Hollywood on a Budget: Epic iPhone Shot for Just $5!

Hello filmmakers, I'm really excited to bring you this visual effects breakdown today. It's a shot I created with an iPhone for about 5 quid.
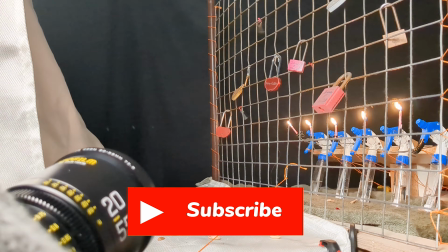[0:16]
But before we dive in, if you are a filmmaker or just someone interested in movie magic, please make sure you hit that subscribe button to stay in the loop. So first off, I needed this shot for a dystopian sci-fi project I'm working on. The goal was to create a feeling of oppression and grey. The good news is, I'm based in Ireland, which, let's be honest, already has plenty of grey. So, after scouting some locations in Dublin, I stumbled upon some brutalist architecture, which is perfect for the aesthetic I was after.
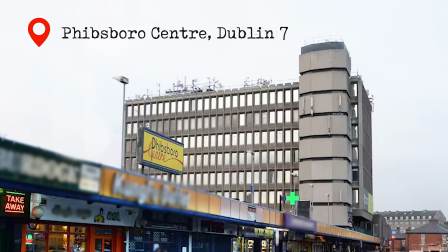[0:47]
I selected this gorgeous brutalistic building in the north of Dublin. Then I took a few pictures, but just with an iPhone.
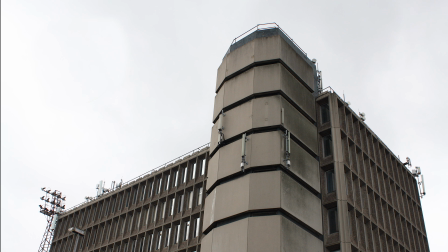[0:54]
I picked the best one and I started twitching it in Photoshop. First, I did a sky replacement, adding a sky with more interesting textures.
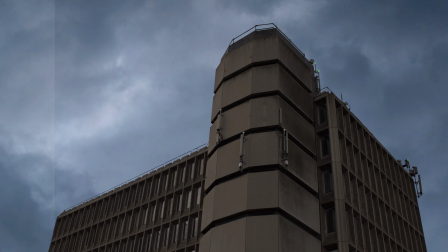[1:02]
I wanted the building to feel important, so I added some antennas and lights with different colors. Next, I wanted to make the scene more dynamic by adding a helicopter flying toward the rooftop. So I grabbed a free 3D model, which I'll link below in case you want to use it.
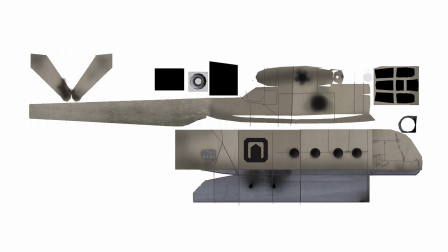[1:18]
Then I made a few tweaks adjusting the colors and design, and of course animating the blades and the movement on Blender. Sure, it's not the most perfect model and I'm no expert at animation, but for a zero budget project I was really happy with the results. Now, to really sell the idea of the building being important, I decided to add a couple of soldiers and a marshal directing the helicopter. But here's the catch. I shot this a few years ago, during the height of the pandemic, so I couldn't hire any actors. The solution? When you don't have a team, you are the team.
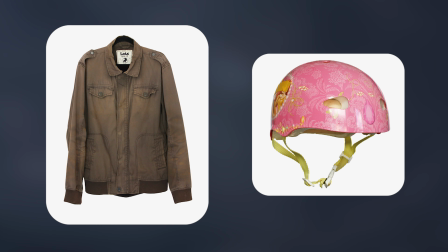[1:51]
I came up with a very basic soldier costume using an old jacket, a girl's bicycle helmet that I just wrapped on a piece of the same jacket,
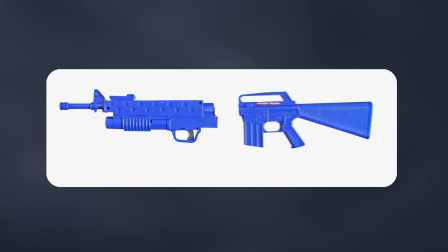[2:00]
then a broken toy gun that I just glued back together, enhanced a bit and finished with black spray paint.
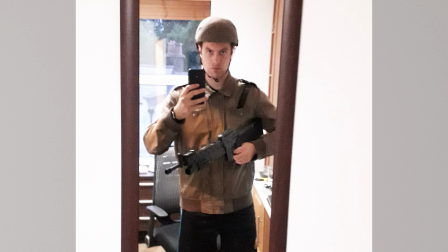[2:08]
To be honest, it looked pretty cringy up close, but I knew the soldiers would be far away in the shot, so I figured I could get away with it.
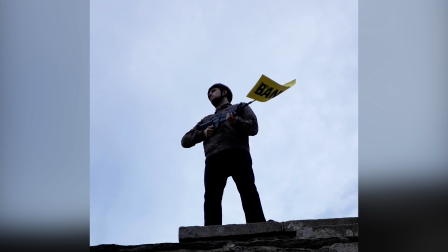[2:15]
I shot this on a phone, and note how I added a bang to the rifle to make it look funny so people wouldn't call the police.
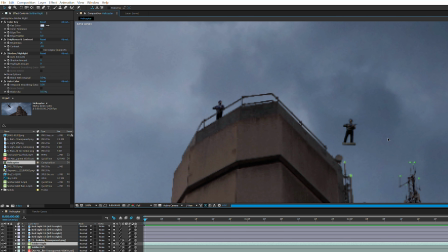[2:22]
And then I just deleted the flag in post-production and duplicated myself to make it look like there were 2 soldiers. I did the same for the marshal.
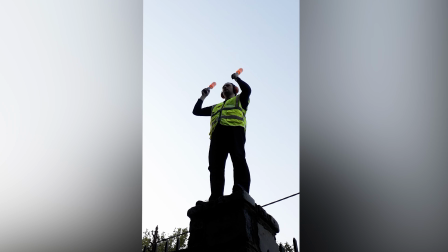[2:32]
I went to a park and I filmed myself with a phone, holding these 2 glow sticks that are actually just 2 flashlights with a bottle of water that I had to spray paint orange. And that was my only expense for this whole shoot. I had to buy this spray paint for a total of €5.
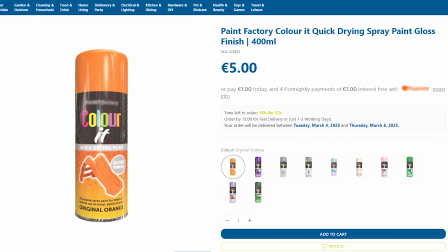[2:48]
A total rip-off. But as you guys know, filmmaking can be very expensive. Now, if you see these elements separately, they might seem quite fake. But once you mix them all together, color correct them, and add some sound effects, then you get something that's actually quite decent.
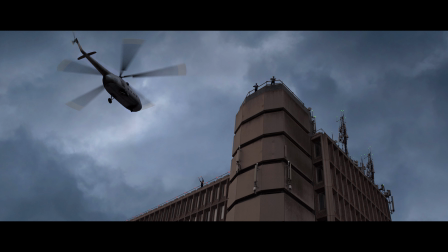And that's a wrap for today. If you enjoyed this breakdown, just please go ahead and leave me a like. If you think there is a better way to do a shot like this, or if you have any suggestions on how to improve it, please let me know in the comments below. And of course, don't forget to subscribe for more tips and tutorials on low-budget filmmaking. Thanks for watching and see you next time.